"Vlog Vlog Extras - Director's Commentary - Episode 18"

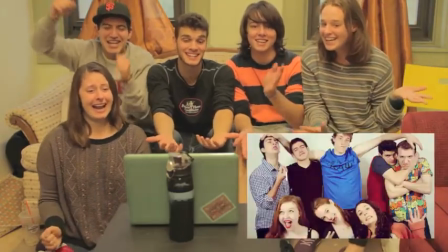0:01 This is episode 18! Oh, last one.
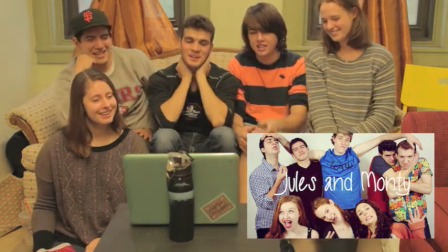0:06 The last title screen. I love it so much. Making that was the last thing I do on every episode.
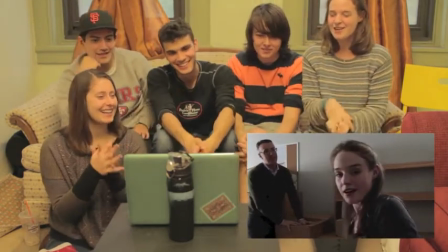0:14 Dean Coffin! So Dean Coffin is the Undergraduate Dean of Admissions here, and he's incredible.
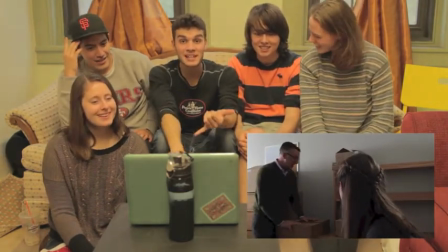0:21 He's a great actor. He showed up with his lines memorized, he worked with background characters, he was so good!
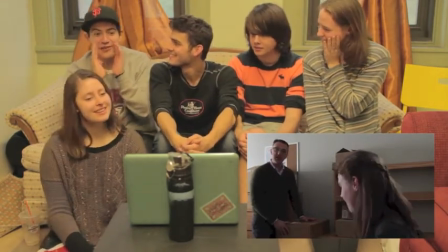0:28 He's like only one that was like 50 minutes like early would ask all these questions.
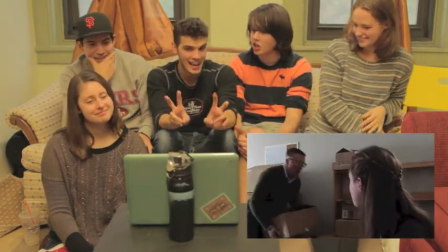0:33 Also, he brought his own entourage, a camera guy, a hand clerk. Alonzo, he worked for the party. He's such a great guy.
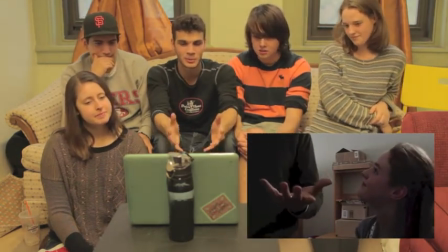0:38 Oh, no, no. This was such a fun and easy shoot. We were kind of stressed about it because we only have an hour. We need to get him out of here.
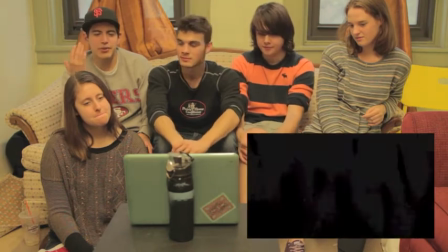0:44 He just came in and was a complete professional. Made it so smooth. And I just love him as a person because he's so, not only is he easy to work with, but he's easy to talk with.
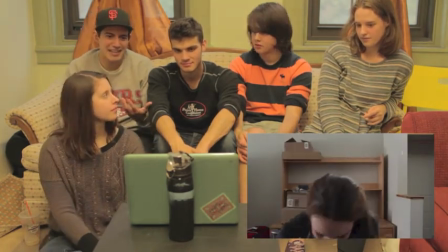0:53 And I got to learn so much about him. Like, for example, we talked a lot about his hands. And so we ended up making that a thing, and that's why you get to see most of this.
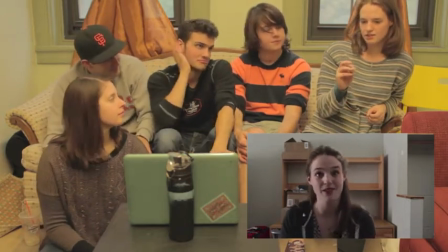1:00 Well, we added in that scene because he said he wanted to be involved,
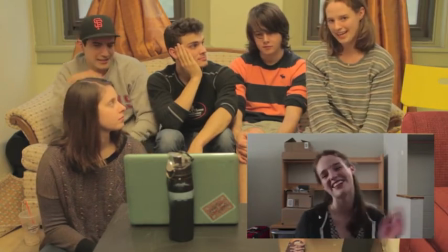1:04 and I think it actually adds a bit of realism to see Jules' dad and like recognize that she is a person outside of this vlog.
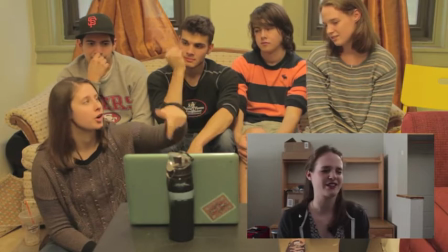1:10 And it helps you believe that there's somewhere for her to go outside of you being, you know, to see someone who isn't part of that world.
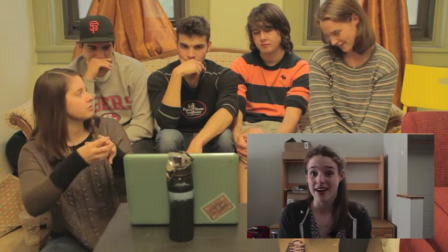1:18 Doesn't feel so claustrophobic, yeah. Right, and so you're like, okay, she can get pulled out of this world and still exist.
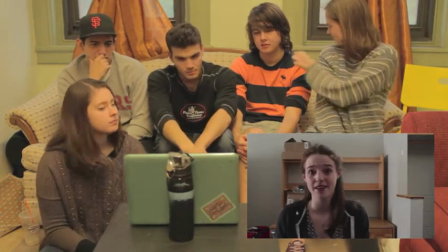1:24 Also, the empty desk was really sad. That was really upsetting.
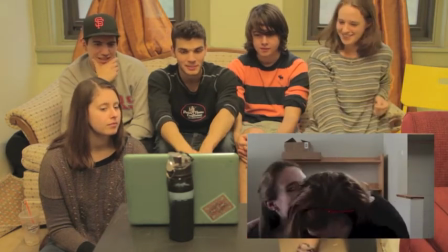1:30 We just kind of cleared off all of the images and stuff onto our bed, but even so, this was just very sad.
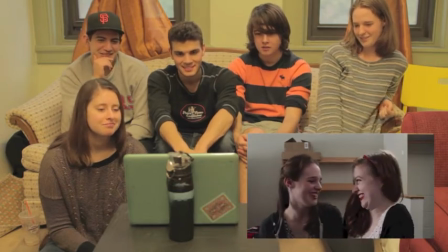1:36 Oh, that moment. Evie did such a good job. Wait, so everything behind them that was there is actually to the left of them on a Oh yeah, if you panned slightly to the right, you would have seen piles of stuff.
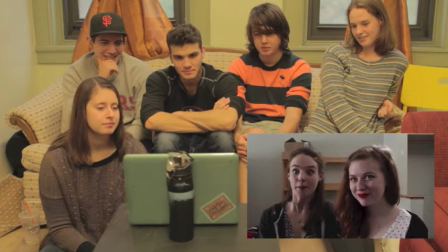1:49 But this is my favorite lighting of any episode we did. Repeat at the beginning.
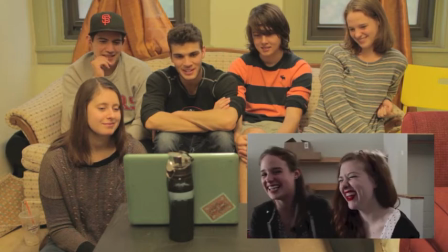1:55 But you guys are just, it's so much better because we're having fun now and it's like all the nervous energy that was funny in the first episode.
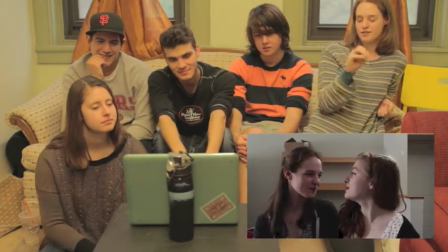2:00 This was full circle, because this was the first thing we shot and the second to last thing we shot. So the first time, the first episode two was the first thing we ever shot and then this was the second to last thing we ever shot.
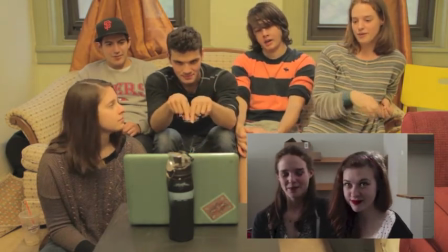2:08 So it's funny because there really was that growth. Wow. Also, this was Valentine's Day.
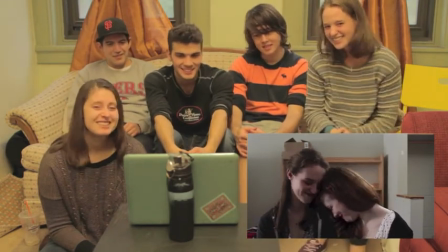2:13 Which made me a little sadder. Yeah. I remember that. It was just depressing.
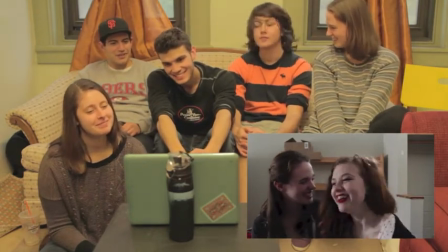2:18 Yeah. This is a whole year's version work. Yes. Damn. Aww.
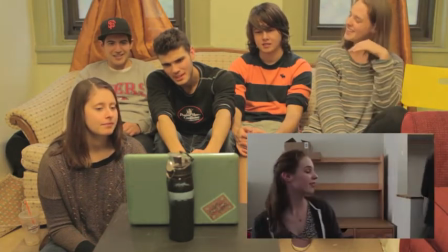2:26 Also, Eugen's hair looks fantastic. Yes, yeah. Go ahead. Got that braid.
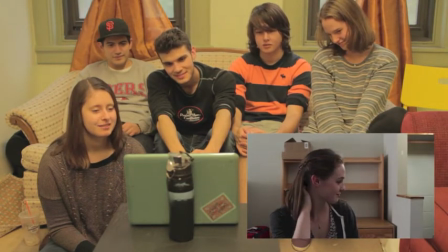2:31 It looks like, I don't know, it looks like sort of what you'd expect a Juliet in like a traditional...
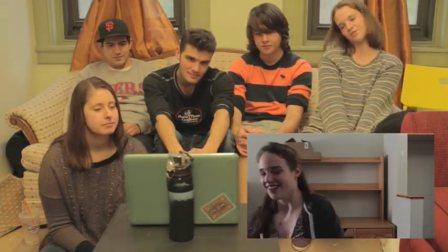2:36 That was the idea? This is I think the most traditional looking Juliet yet she's so separate from her.
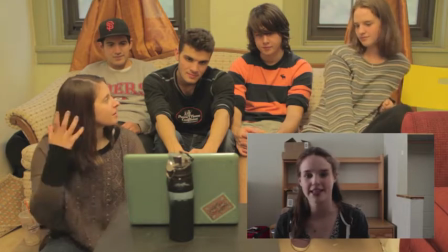2:43 Yeah, especially the profile we just saw. Well, I finally got my act together and... Again, me obsessing over lighting.
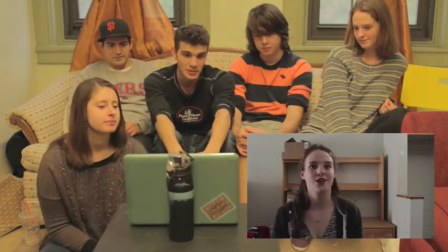2:49 It was dark out.
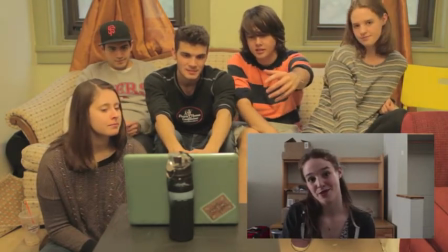2:51 Yeah, well in this one this is like and there's an edge light here that like if you see the golden I can't why am I pointing for you?
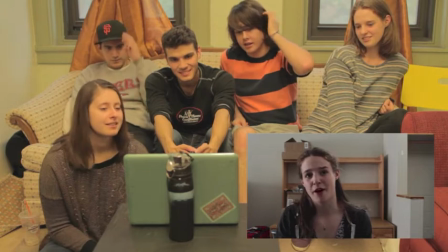2:59 There's like this golden streak you can see on it and that's from a tungsten we mixed colors
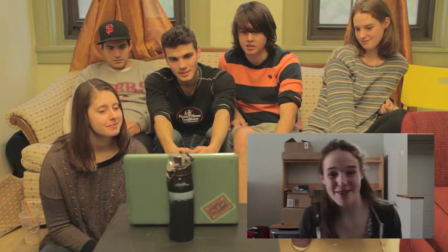3:04 Which I love doing and it's just It brought out hair color so much more. But also that shadow just looks natural.
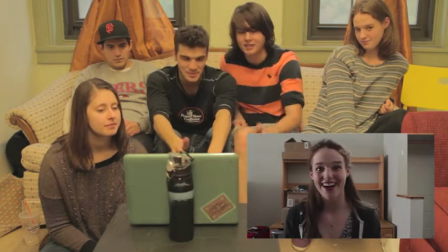3:10 Yeah, I'm obsessed with how you guys do lighting. It's so cool.
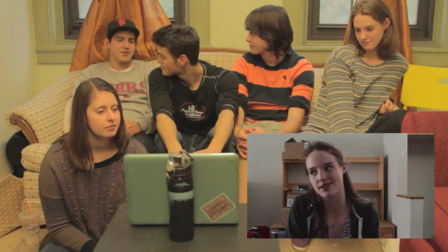3:14 One thing that I think Imogen really captured for some reason was just that like it's super I don't know, you radiate something, which I think without it, I don't know what we'd have.
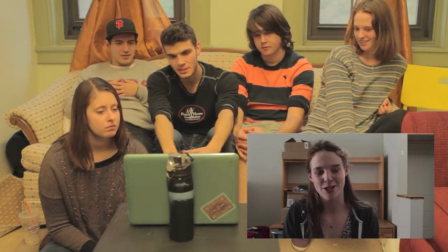3:26 But it's not like you're pushing it. No, no, no, you just embody, not even Jules, you embody the emotions that she's feeling very well and very subtly.
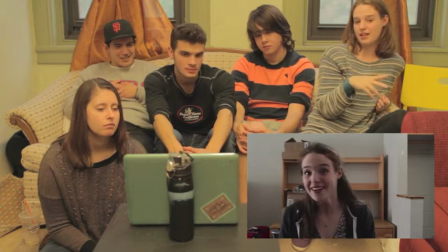3:36 It was funny to me because this, so usually it took us a couple of takes to get monologues done, because it's one shot, blah, blah, blah. We did all of these monologues just going straight through in two takes.
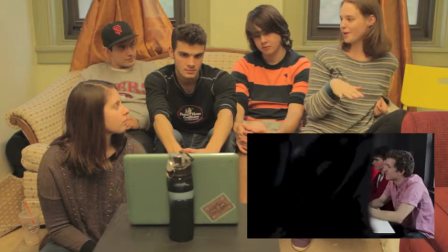3:46 the end and I remember Ben and I were like okay so the first part was good on the first one, second part was good on the second ones, let's go with that.
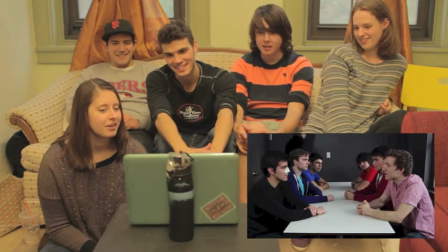3:52 8 a.m. Hey I'm in this one. On Saturday. You are kid.
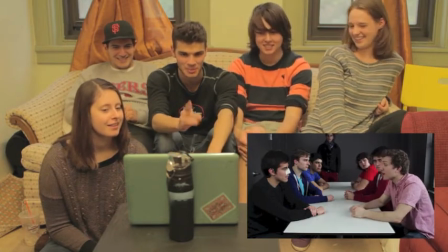3:58 We got we got some future star actors. It's Andy, our boy Paxton, our boy Jack, Artoon, Ben, our boy Drew and Marcus.